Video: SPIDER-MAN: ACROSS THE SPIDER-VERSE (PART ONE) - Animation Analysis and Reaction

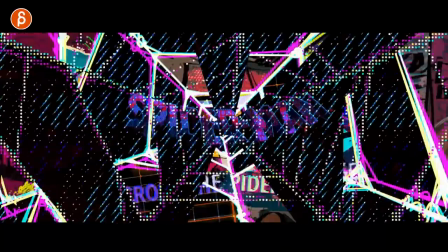0s
Welcome back to an animation analysis and this time I'm going to take a look at Spider-Man Across the Spider-Verse Part 1.
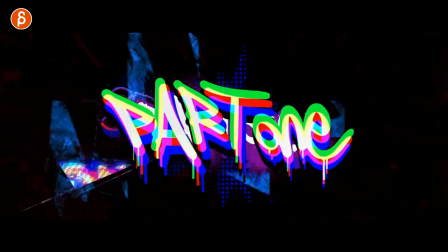6s
This is the teaser trailer which is of course awesome and I thought really I don't know teaser it's very short I
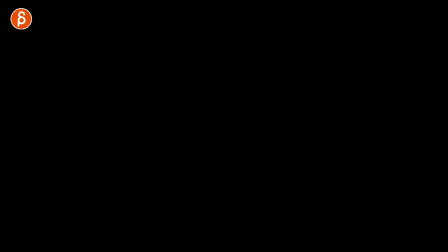12s
really need to look at it I'm going to wait till the next full trailer maybe but then I looked at things and I went nope no no no I want to take
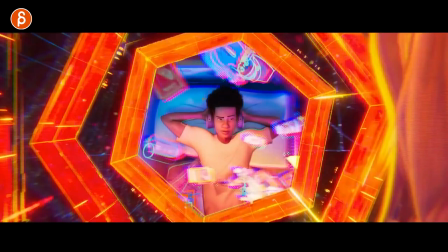18s
a look at this mainly because of head accents.
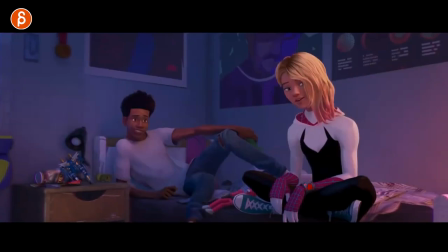22s
I know this is maybe a weird thing to focus on but obviously there's a bunch of really cool stuff in here and at the same time something
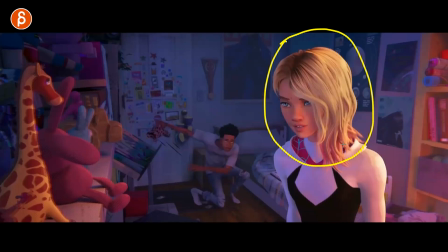29s
that I always harp about to my students is just head accents so you don't have no body mechanics doing something where you know the head and the body are doing one thing then you just kind of add some lip sync and that's it there's no connection to this and there's no inflection there's no personality because you're not having anything in terms of a visual cue of you know it's kind of the accents and how the head moves in
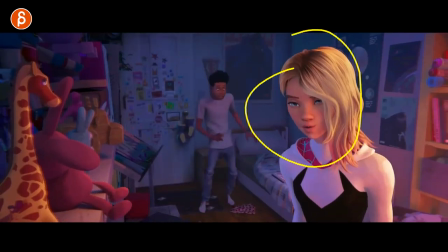48s
combination with the lip sync and what they're thinking and so on so as i want to go back here to the very beginning also this is cool why
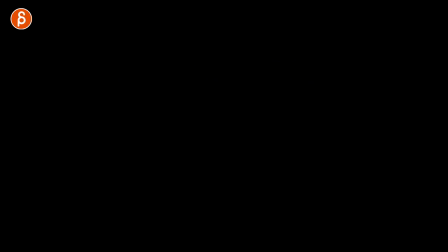56s
because in another another dimension i love this like where where are we at is that the current dimension is this already another one is that
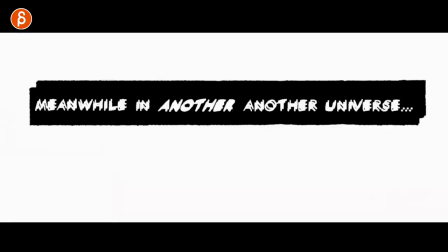64s
a multiverse but then we're going back i don't know i love it now going back to the head accents here if you watch this here and their sound
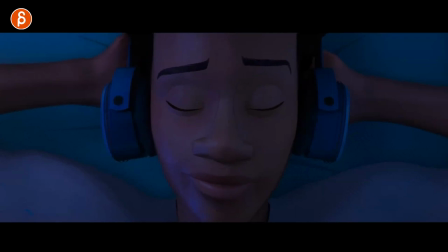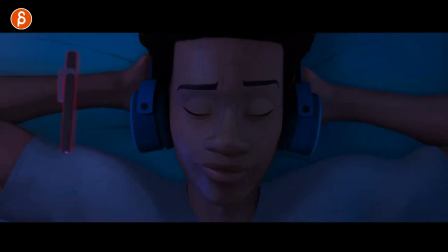78s
just that i'm sure you're gonna get demonetized by just using that that sound clip but it's already hard enough to add accents that kind of work in terms of lip sync,
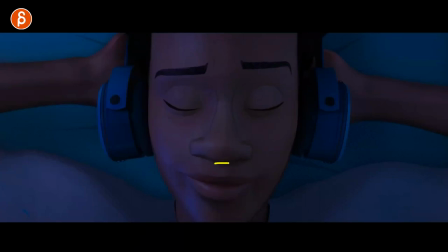87s
but this is so in sync with the music. And I love this, that it's just like he has, even as the sound goes up, you have that in here. Even if he's laying down, you have like an implied head move up with the eyebrows.
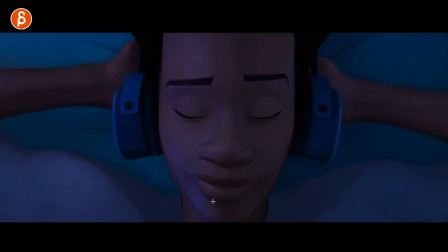103s
And it's kind of a throwback to the first one with him drawing, listening to the music. I love that we start there and it's already with the detail, look at this here,
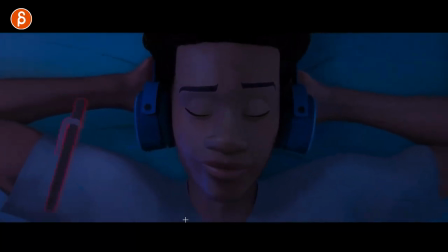112s
corner moving over it's all very very subtle massive massive fan of this
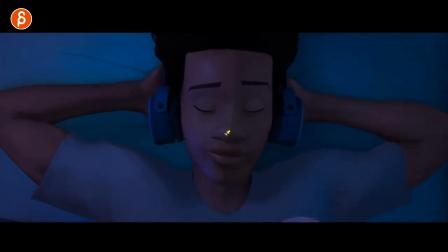117s
all of this here it's really just in sync with the music and
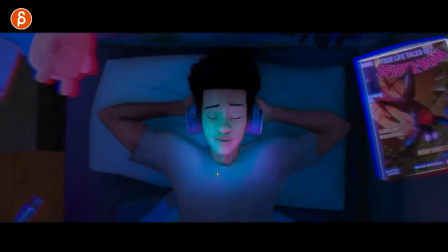124s
then you have a little bit of as if he was singing this on his own i don't maybe it's a weird thing to focus on right off the bat but this
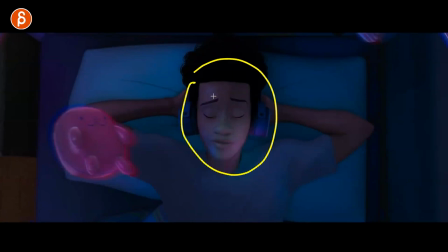131s
is super cool i love it and actually never animated a character who is bobbing to music or being fully in sync with
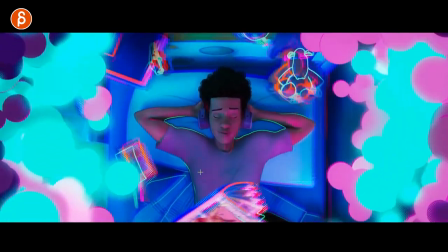137s
music and i can tell you i just i tried it once a long time ago it's harder than you think
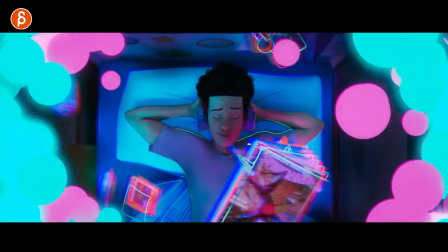144s
to stay in there but we're getting already into the awesome looking style
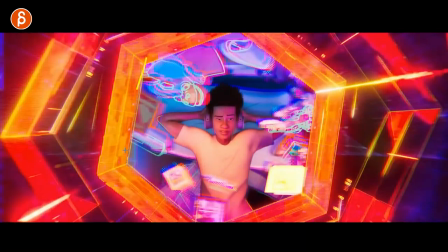149s
that the first movie has been famous for this is cool i love this here then you can see him kind
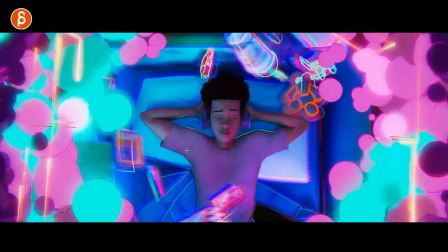155s
of waking up from hearing his name i love this too here it's an outline
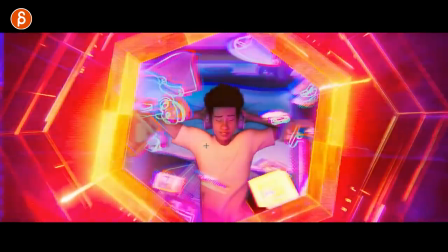160s
him here you can hear miles comes off screen here
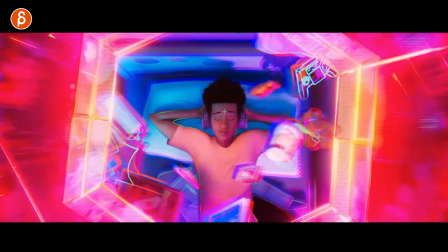167s
that's great too if that that could be a great assignment for a class you know you're in one certain state listening to something or just
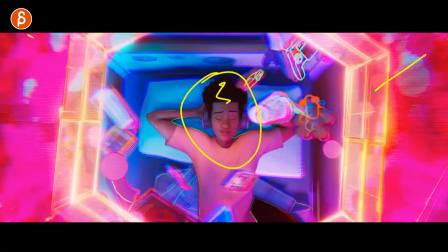175s
daydreaming or just being kind of in a different headspace and then having an outside stimulus by a voice let's say right in this case it's a voice could be anything and how does your character transition from being in that one headspace into
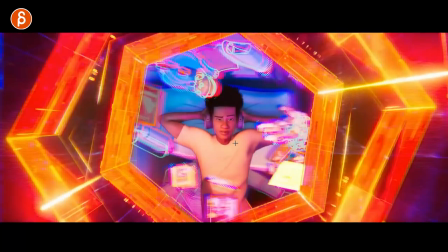188s
the other and you can see this with that little this goes up first
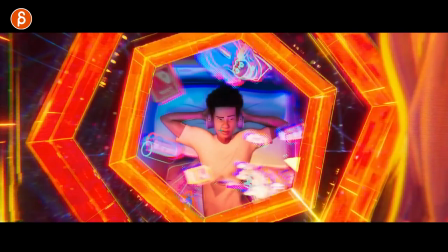192s
nitty-gritty here eye blink or opening of the eye until kind of being not sleepy but kind of kind of wake yourself up with some
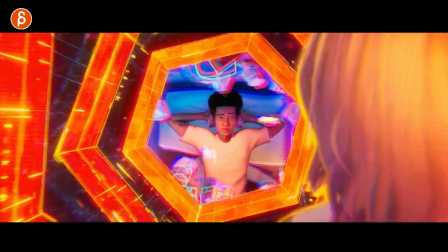201s
blinks. And you can see that bigger blink here. A bit sharper.
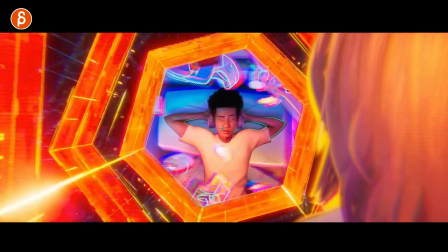207s
And I love this too with the lead with the eyebrow, bringing the head up into, I'm now looking at this.
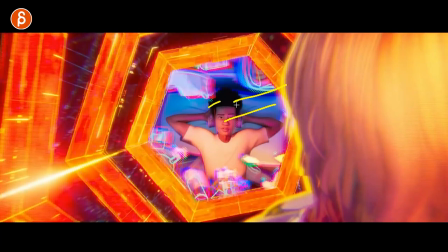214s
And even then, it takes a while to see, come back, process, and then react into that.
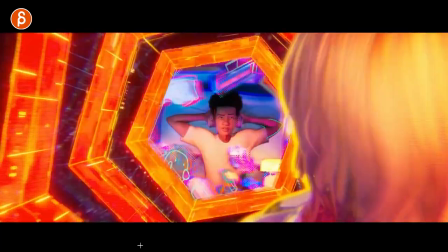222s
So great. And I said it's so great just because this is not easy to do.
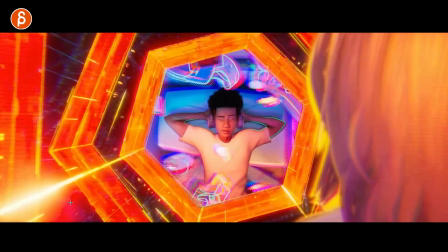226s
And it's so something that I would prefer students would do. instead of doing crazy body mechanics crazy stuff start
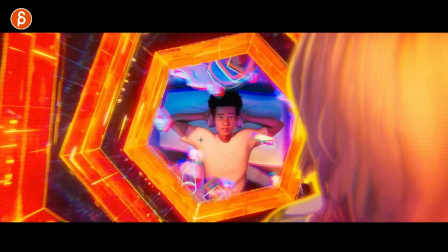232s
with this in terms of a we'll call gear change this would be like a gear change assignment and